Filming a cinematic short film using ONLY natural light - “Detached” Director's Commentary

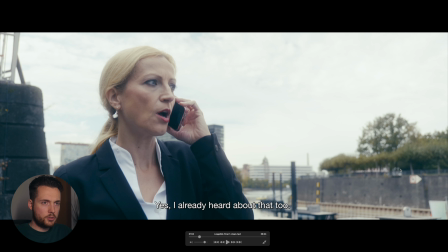Here is another shot. This is the first phone call and I think it's a decent shot but we actually wanted to shoot right here. This is also where we shot the intro which you saw but we couldn't because there was actually construction going on.
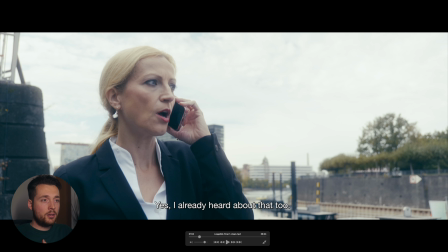It wasn't in the beginning or it wasn't relevant in the beginning because i wasn't really using the audio from that here of course we had to use audio because this is the first dialogue scene and yeah we had to move to the other side we didn't have much equipment we didn't have a
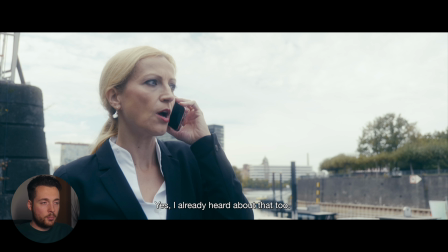lot of crew so it wasn't a big deal but that's the beauty and also the bad thing about shooting a run and guile improvised short film because you never know what happens on that day and in this case we just had to move to the other side and I thought this shot looked
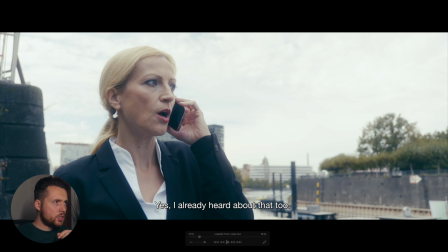okay. It showed like the whole environment with the river and all the stuff in the background and I also actually put some audio and if you watch the video you can also hear the construction audio but it's mixed in with construction
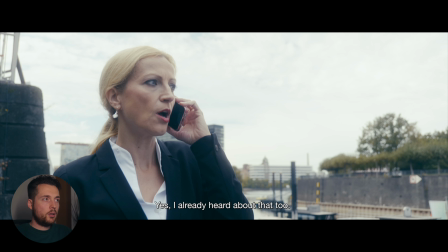audio which I just laid under there so it wasn't distracting and made
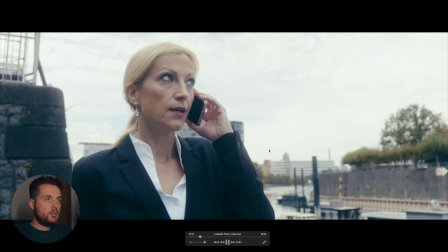sense for the context of this scene and yeah it's a bit of a flat looking shot but all in
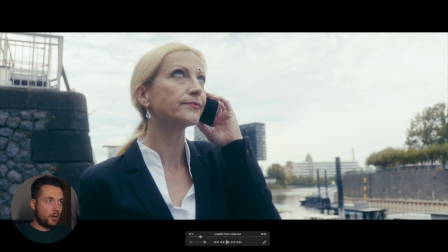all I think this looks still okay and as you can see the clouds help us to like have her well lit and not like with like panda eyes and stuff like that when because when the Sun would be completely on her face and there
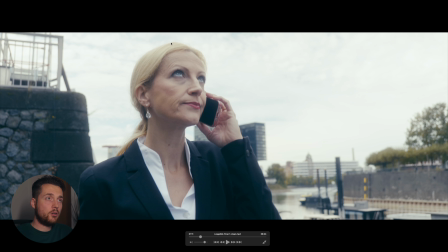would be no clouds her face would be completely in shadow or at least her eyes would look really weird and stuff like that but now you have a
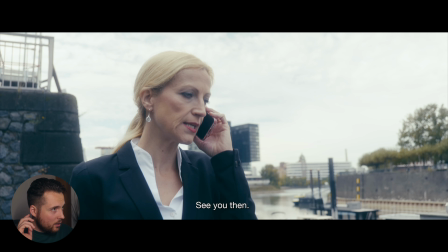big diffusion box basically over the whole sky and it looks decent and
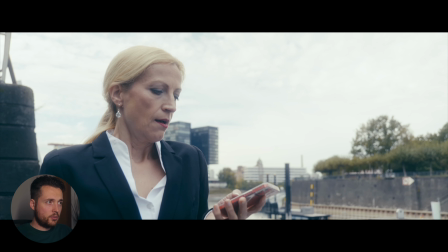yeah there's not much to talk about in this scene it's just the first call that
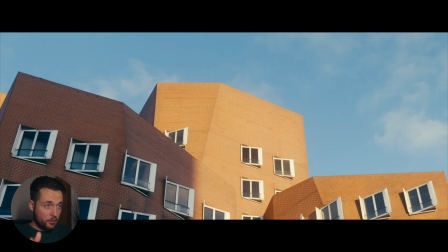like establishes her character how she behaves and how she's annoyed with the whole situation
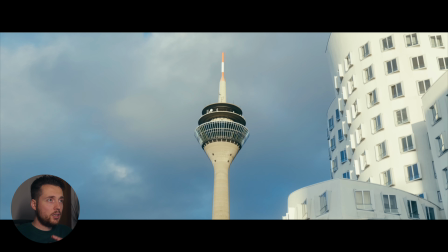and yeah then again b-shots all shot on different days if you really look at it you can see the sky looks a bit different sometimes.
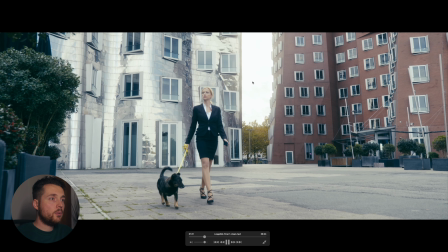Here the sun was out a bit but still just shoot on a day that looks similar.
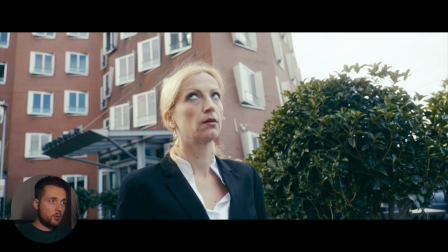You can see the clouds again and here it's cloudy again because that's the same shoot day where the actress was there.
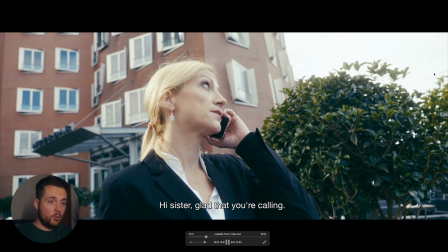And yeah this was also kind of improvised.
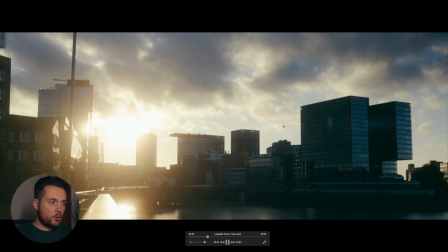This was all planned on the other side of this like river but we had to go over here because we couldn't shoot there because there was lots of noise,
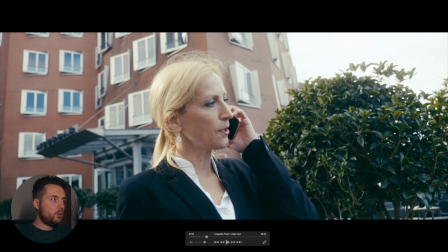lots of people but it's still a decent looking shot. She was actually backlit. I'm gonna go back for a second right here as you can see some backlighting
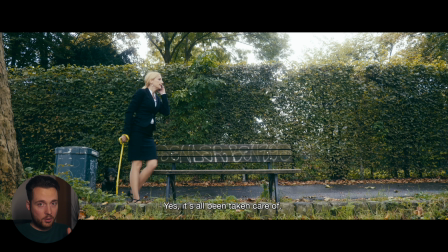separating here from the background and yeah this isn't like the prettiest shot but it worked for the scene. And of course the dog also looks cute as always. And this was actually a V-shot which I shot on a different day where it was raining because now it's raining in the movie.
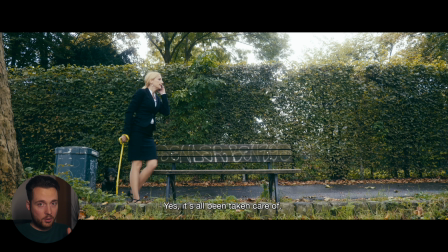Why is it raining in the movie not because it was in the script we did actually didn't plan for rain at all but it happened so what are you going to do you're going to improvise and yeah we had to go to another location i mean all this we had a car available
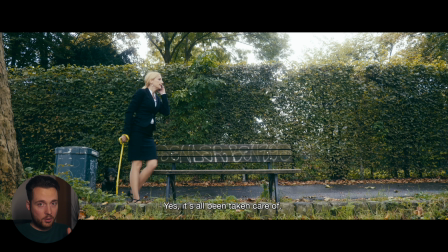so we were just driving somewhere deeper into nature where we knew all right there's going to be lots of trees and there's still going to be somewhere to sit like a bench and this bench was actually one of the only ones that wasn't completely drenched in rainwater at this point because there were
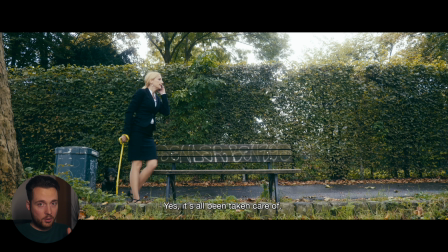a lot of trees right here and they basically shielded this whole area of being like completely flooded and the bench was actually quite dry so the actress could sit down without ruining her clothing and yeah we improvised that I was really unhappy at that point because I thought all right nothing is going
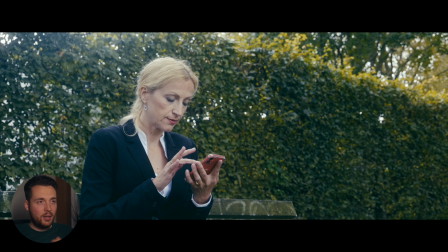as planned and everything will look completely bad because I couldn't like plan the shots as I wanted to but I think it actually looked quite okay because now you have everything diffused you still have the backlight from the sun so you still have some nice contrast here and she's very evenly lit now
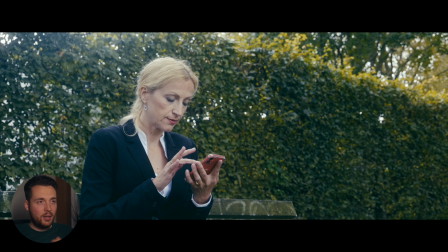because the whole sky is basically a big soft box and it looks nice with the rain So you get a bit of 3D, 3-dimensionality. I don't know if that's a good word. But yeah, some of the rain came through, but it was never as heavy where you thought, okay, we have to stop shooting.
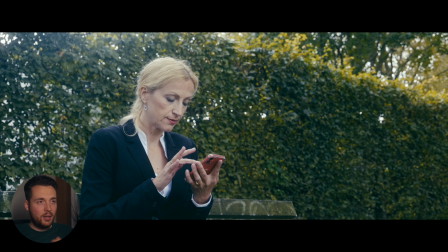So my camera got quite wet during the shoot, but for some reason it all worked out. And it never got uncomfortable. It was like almost, I think, a year ago when we shot this movie. And so it was like at the end of September and it was still quite warm. so this is
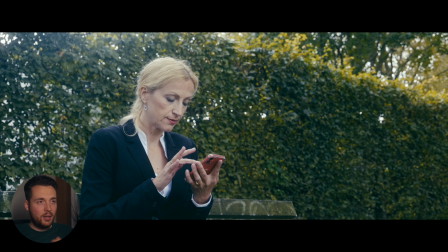also something you have to keep in mind this stuff works because it was still like summer and if you shot this in the winter or autumn or where it's cold and like not really comfortable
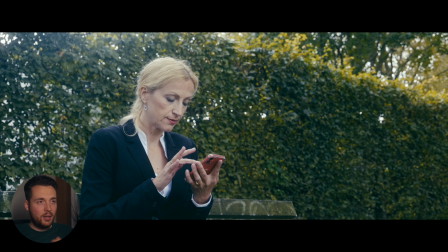the actor is not going to have fun you are not going to have going to have fun and everyone else involved is not going to have fun and then everything just goes to shit so make sure you plan for that. Here you can see the squirrel which of course was not shot on the same day
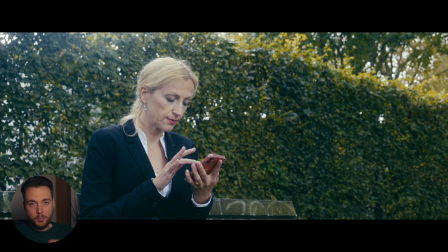when I shot this scene right here with the dog because how do you plan for that? You don't. It was just a lucky accident. That's the great thing about shooting outside. You don't have to like CGI everything. You can find stuff that makes sense for the scene.
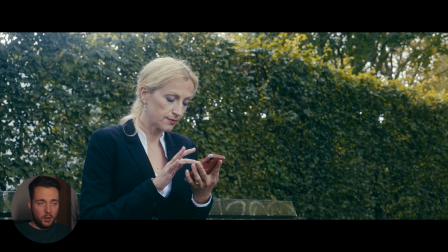In the script there was no squirrel or something like that I think the script just said he sees something and just runs off but here I could establish something new and yeah show a cute squirrel which like made it into the movie and yeah this is the fun stuff about shooting like this
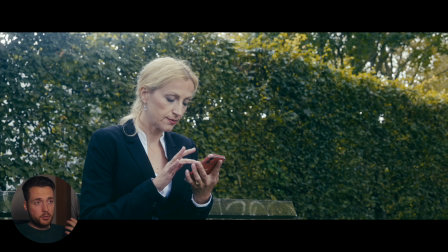because lots of accidents happen that aren't great for you and you want
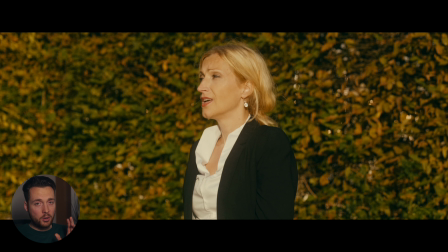to pull your hair out but there are also moments like this where you think like oh that's great that really made the movie better